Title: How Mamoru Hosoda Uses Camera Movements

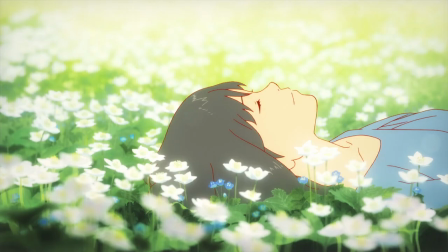(0:20)
Hey guys, RCAnime here. Today I want to talk about a topic that I know everyone's familiar with.
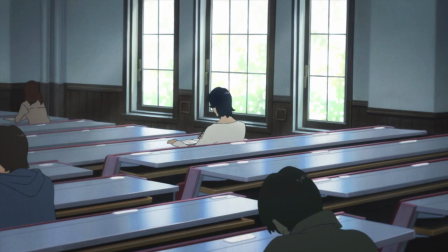(0:27)
We've all seen it done countless times before and it's something we probably don't pay much attention to because of that.
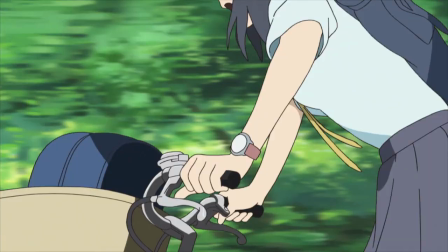(0:33)
Camera movement. One of the best ways to make a scene stand out is to have the camera move.
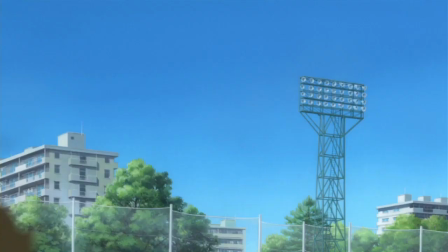(0:40)
It's an indispensable feature to filmmaking and I don't think there's a single director who hasn't done it.
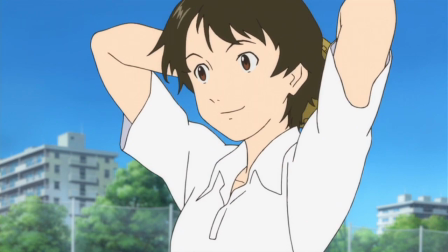(0:45)
Of course we're talking about anime, so technically there is no camera,
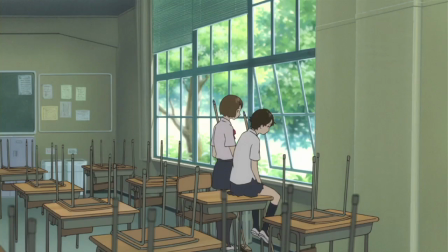(0:50)
but for the sake of argument let's just say there is in order to understand how this technique works.
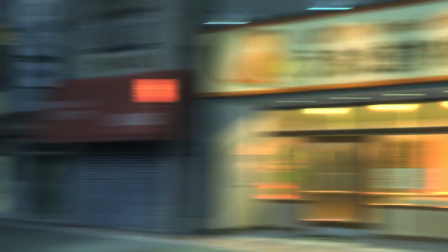(0:55)
Because like anything else, it's important to know when and when not to use it.
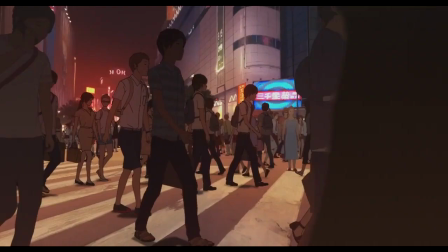(1:00)
And when you do do it, how and where are you moving the camera? And what does that movement have to do with the story?
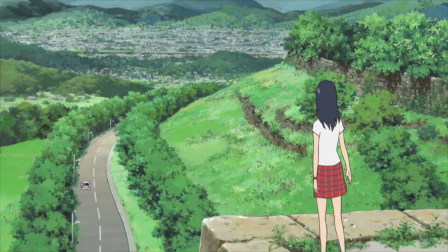(1:08)
So I point this to one director who seems to have it all down for the most part. Mamoru Hosoda.
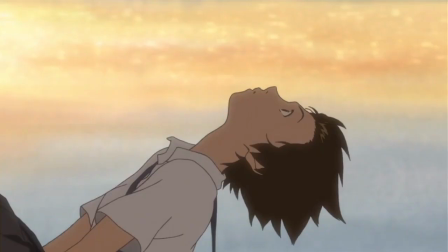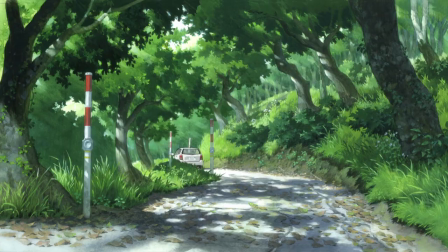(1:22)
Now, what's important about Hosoda is that he tends to avoid camera movements whenever possible.
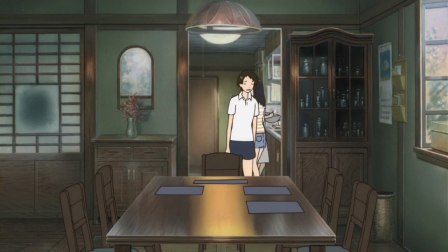(1:27)
Most of his shots are stationary, where either the backgrounds or the characters take center stage.
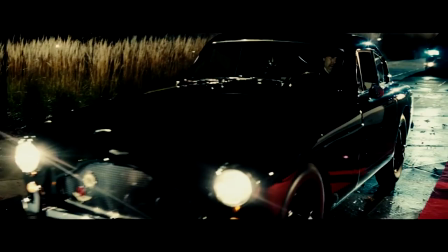(1:34)
This is why whenever he moves the camera, the effect of whatever he's trying to do just feels bigger.
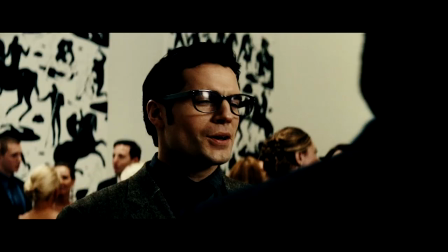(1:40)
More than too many films these days include camera movements into scenes for no actual reason.
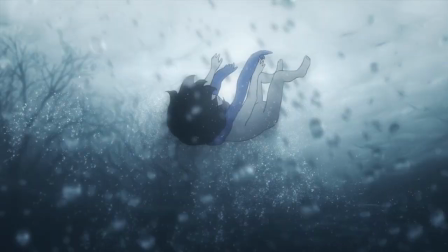(1:46)
This overdone shaky cam is just distracting.
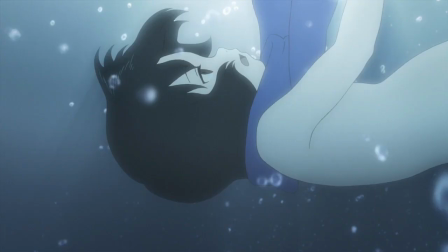(1:51)
The most important thing to know first is that if your camera movement doesn't carry any emotion or reflect the scene in any way,
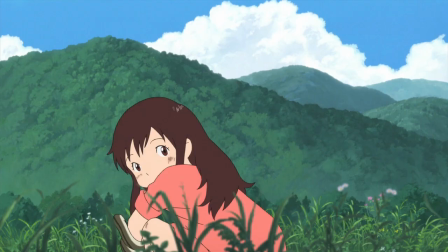(1:58)
it's probably better to do without it.
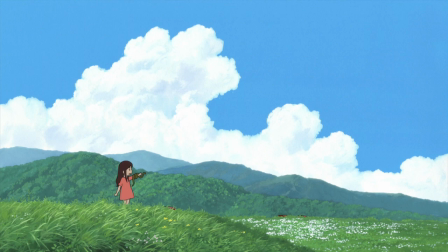(2:01)
Many shots can carry double the impact when the camera is just stationary, and all we get to see are the little things.
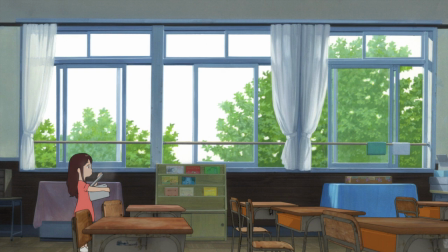(2:10)
It's really these simple actions, or lack of, that can really make the characters much more sympathetic.
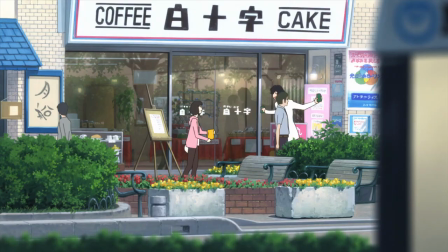(2:16)
Hosoda knows this, and he's given this treatment to some of his best sentimental scenes,
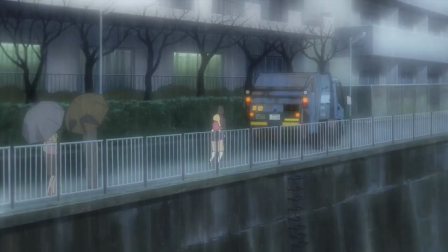(2:22)
ranging from scenes where love blooms, to ones where it departs.
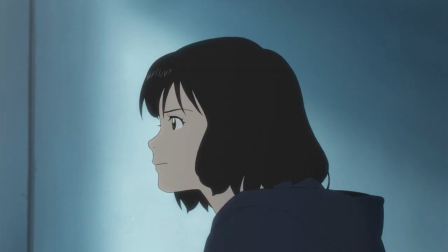(2:28)
These stationary shots work so well because it gives us an objective view of the events unfolding before us.
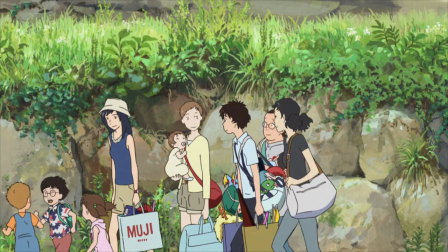(2:34)
No matter how much we might want to be with the characters, we're never able to.
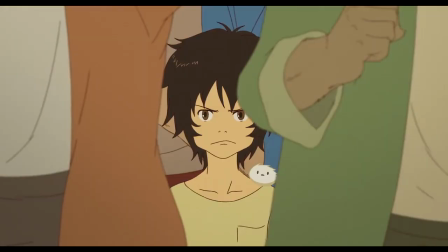(2:39)
If you want to do the opposite, that's where camera movement comes in.
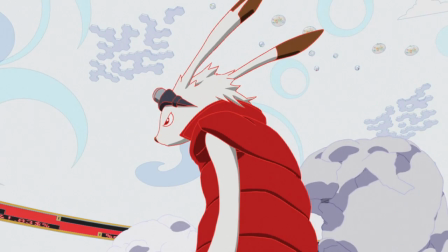(2:44)
Be it a zoom, a pan, a tilt, or anything else, these are the shots that are used not to sympathize, but to empathize with the characters.
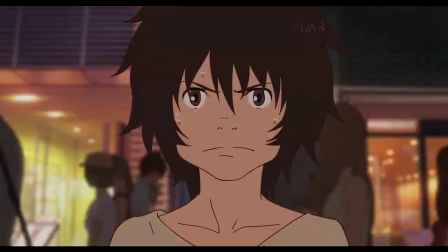(2:54)
This is Asoda's basic guideline, but what questions does he ask to know when to add it?
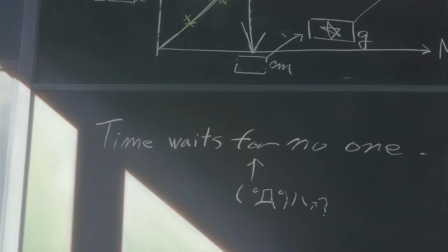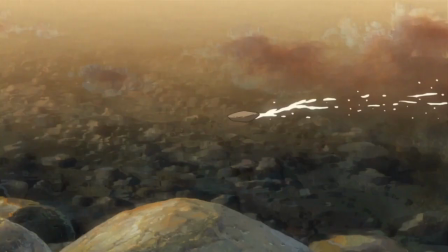(3:06)
For starters, how does the movement relate to the character?
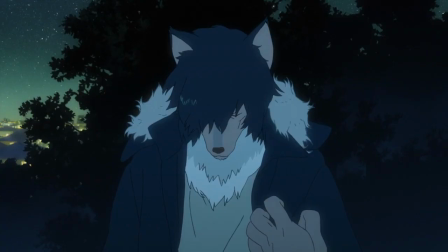(3:11)
Let's be honest, stories are about characters, it doesn't matter if your character is a person or someone from Zootopia.
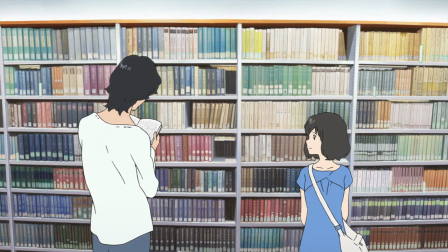(3:18)
The important thing is for a film to understand its characters and be aware of them.
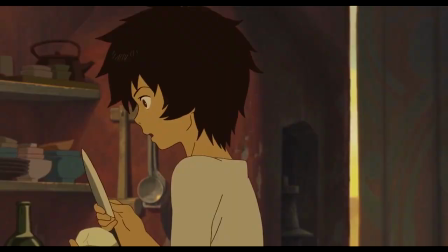(3:23)
One of the best ways to do that is to mirror their emotions by moving the camera.
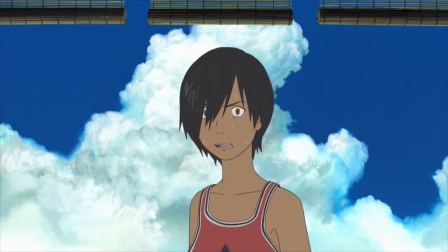(3:28)
The character can be frantic or quietly losing their composure.
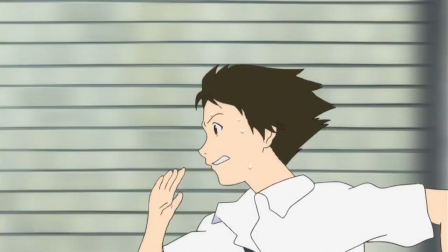(3:36)
But what I always find more interesting and unique in films is using the camera to bring out a character's personality.
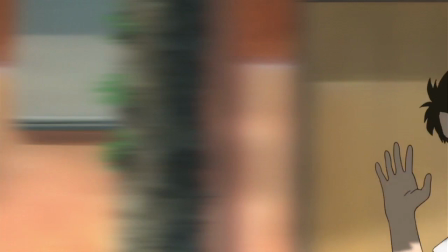(3:45)
This shot alone lets us know exactly what kind of a person Makoto is.
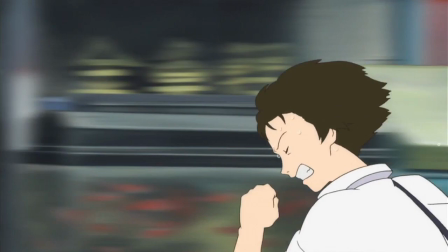(3:50)
The camera challenges her, but her resilient and stubborn nature clearly wins the game.
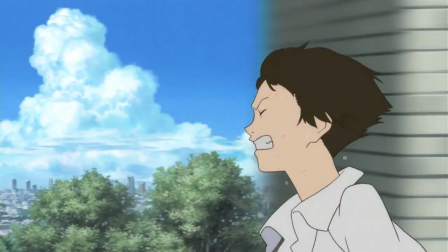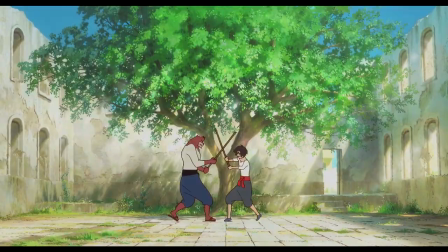(4:01)
Second is, how does the movement reflect the mood of a scene? The motive of any scene is to get the point across.
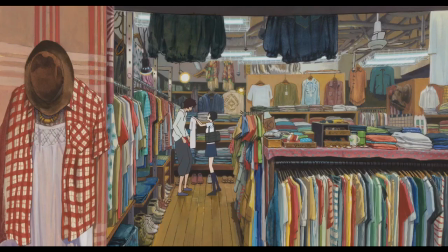(4:09)
There is always something there for the audience to emotionally react to. And camera movements are an easy way to convey different moods.
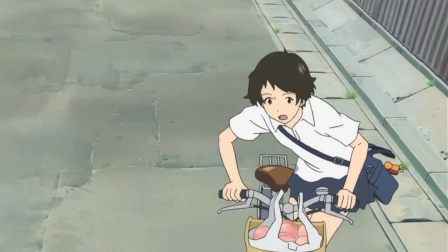(4:17)
You can have a slow foreboding zoom, track an early morning rush,
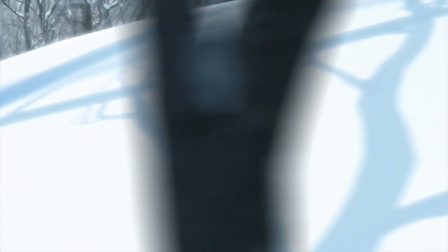(4:22)
follow a panicking POV, or deliver one of the greatest scenes of all time.